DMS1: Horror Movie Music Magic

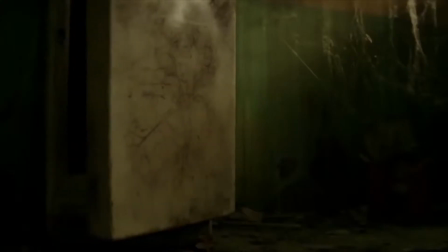In this film analysis, I will be looking at Stephen King's masterpiece It, directed by Muschietti.
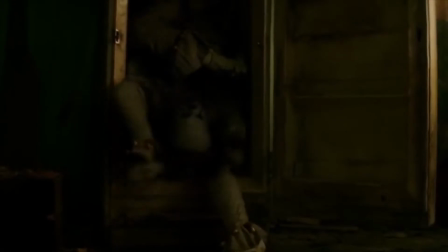My claim is the techniques of music that support the idea that the sound quality influences the horror experience of the viewer by comparing old and new horror movies.
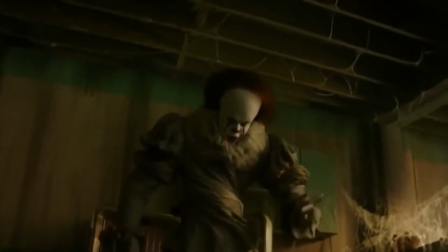Therefore, I will be assessing the other movies as well. So, without further ado...
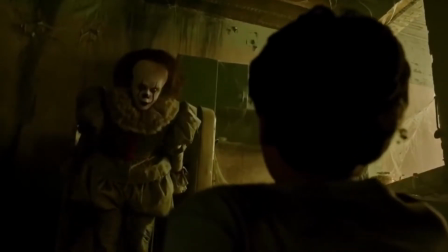Time to float!
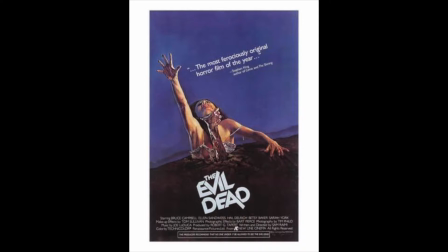The first film is Alfred Hitchcock's Psycho from 1960. Sam Raimi's The Evil Dead from 1981, Tommy Lee Wallace's It from 1990,
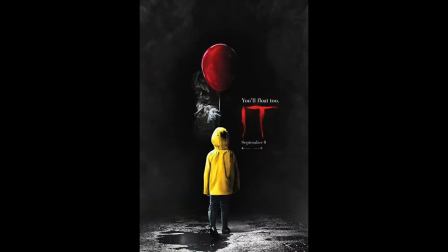Fede Alvarez's Evil Dead from 2013, and last but not least, Muschietti's It from 2017 as the core movie. Let us have a look at the clips from Psycho and It.
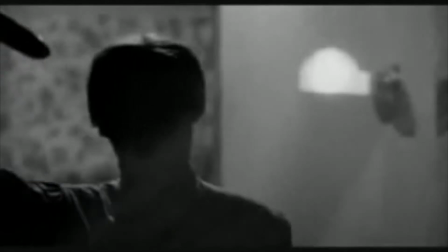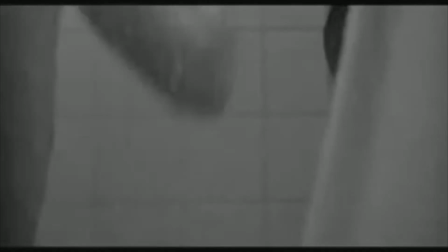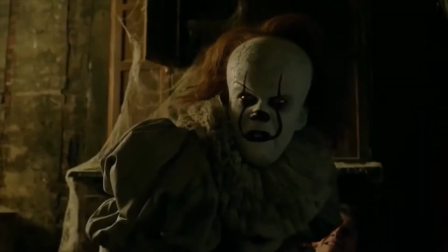It wasn't real enough for Georgie.
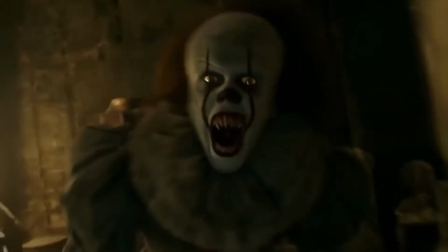The shout scene is a perfect horror example because of the creating of a climax through a unique sound design that consists of a loud shrieking sound as a signifier for the movement of the knife,
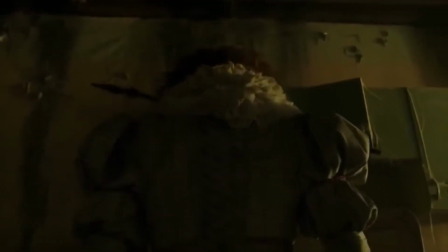which is initiated when the shower curtain is open. Moreover, the Foley sounds of the blunt knife penetrating the body and the shower calls for fidelity, making the assault more realistic.
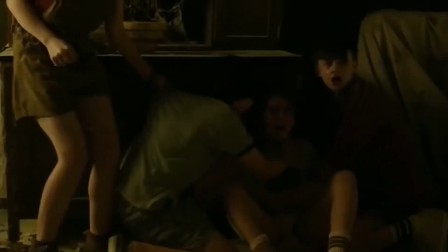The difference with It is that there is a small build-up of tension with a non-diegetic ambient sound, which after the off-screen laughter is quickly followed up with a jump scare.
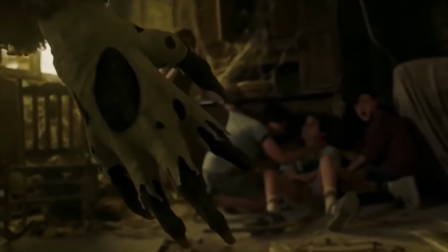The juicy sound effect and the blood give more gore in comparison with the scene from Psycho.
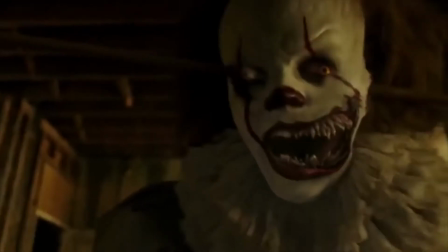Now let us listen at the differences in the sewer scene between It from 2017 and 1990.
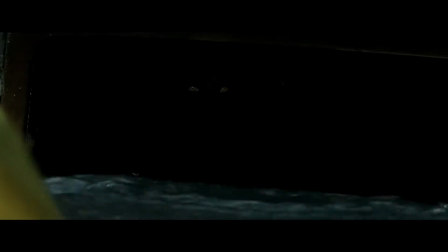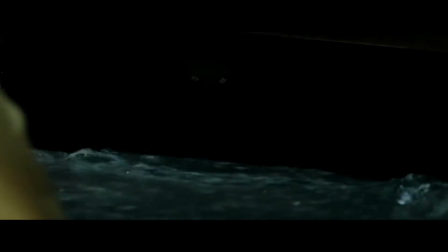Hiya, Georgie.
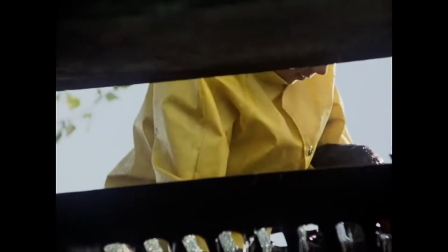Hi, Georgie.
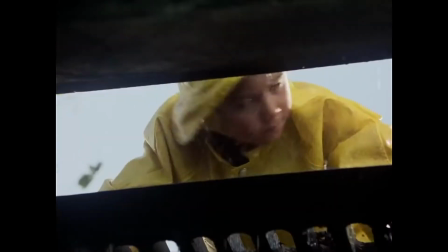Aren't you going to say hello?
As presented in both scenes, the introduction to Pennywise is clearly different.
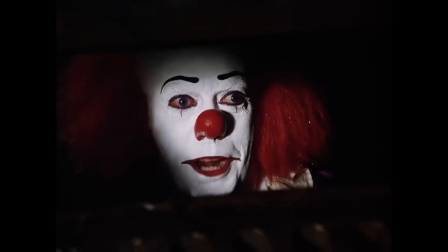In the 1990s, it utilizes an off-screen sound from Pennywise as the surprised George, followed up with a high-pitched soft shriek,
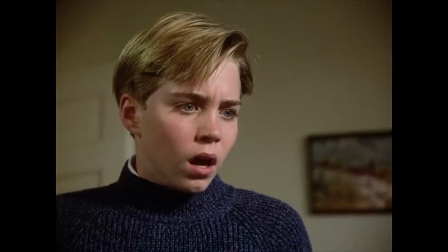creating more of a creepy ambience than a jump scare, and is more fitting to the character, in comparison to the It from 2017, who creates an unnecessary jump scare.
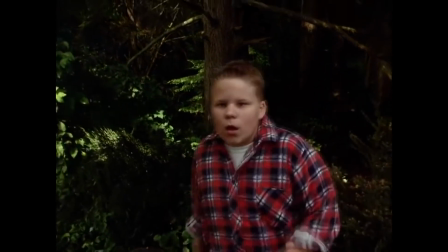The simultaneous and ambient sound of the rain creates in both scenes a more realistic and unnerving setting.
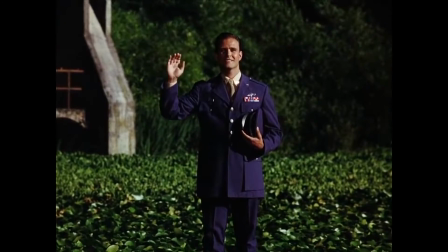Let us move on and compare the two scenes from Evil Dead.
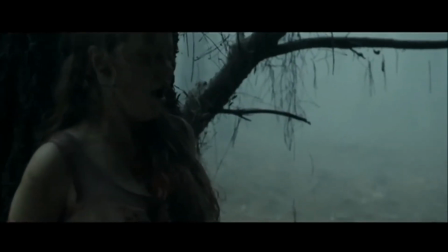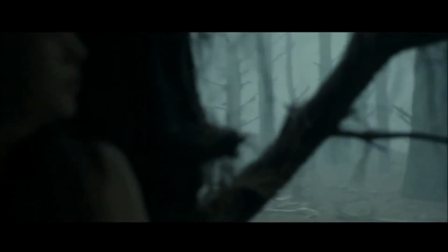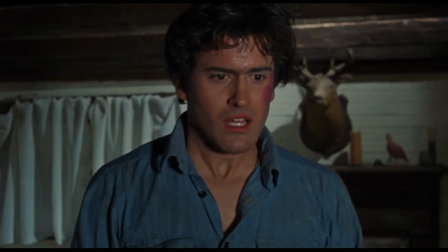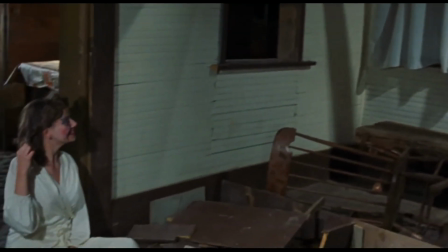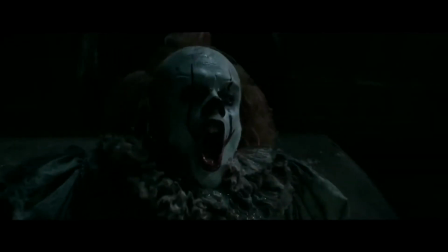The Evil Dead of 1981 had a jump scare consisted out of wild recordings of the creepy laugh and the misplaced non-diegetic bad quality thud that creates a more comedic relief than a good scare,
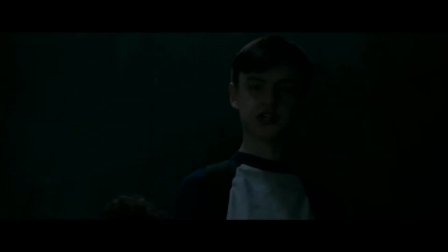in comparison with the version of 2013, where the tension and the jump scare are properly built up to,
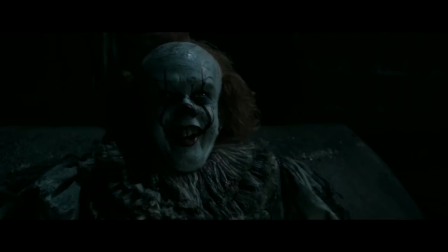and the sound effects actually puts more emphasis on the actions of the man, a perfect use of Foley sounds,
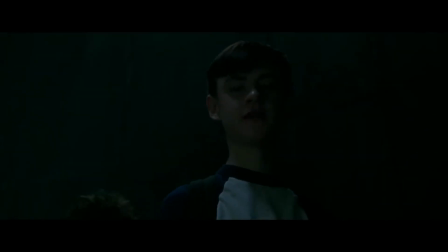proving that timing is just as important for the deliverance of a scare.
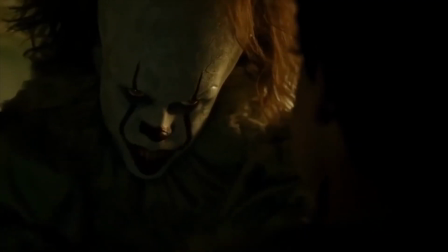In conclusion, the different methods which It 2017 shows in comparison to its predecessors is that music in general is more developed by the Dolby system,
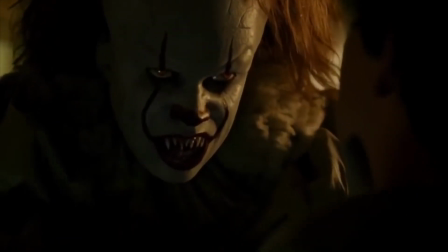and the audience nowadays is able to handle more intense horror.
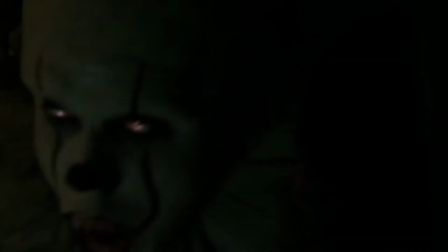The sewer scene of It, for instance, proves that loud, non-diegetic sound effects and timing have become a huge part of the jump scares we know and love in horror.
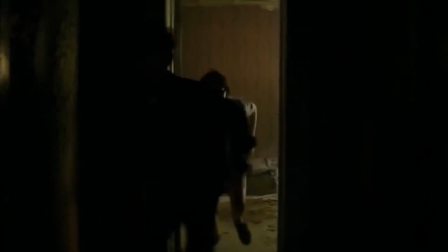So the comparison of the older movies and the It movie are very similar,
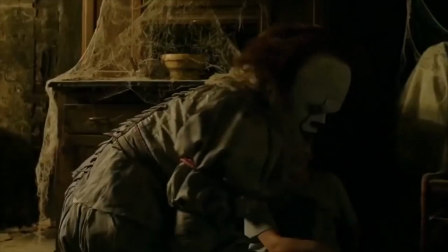yet the older movies prove to be less startling because of the lack of quality which audiences nowadays are used to.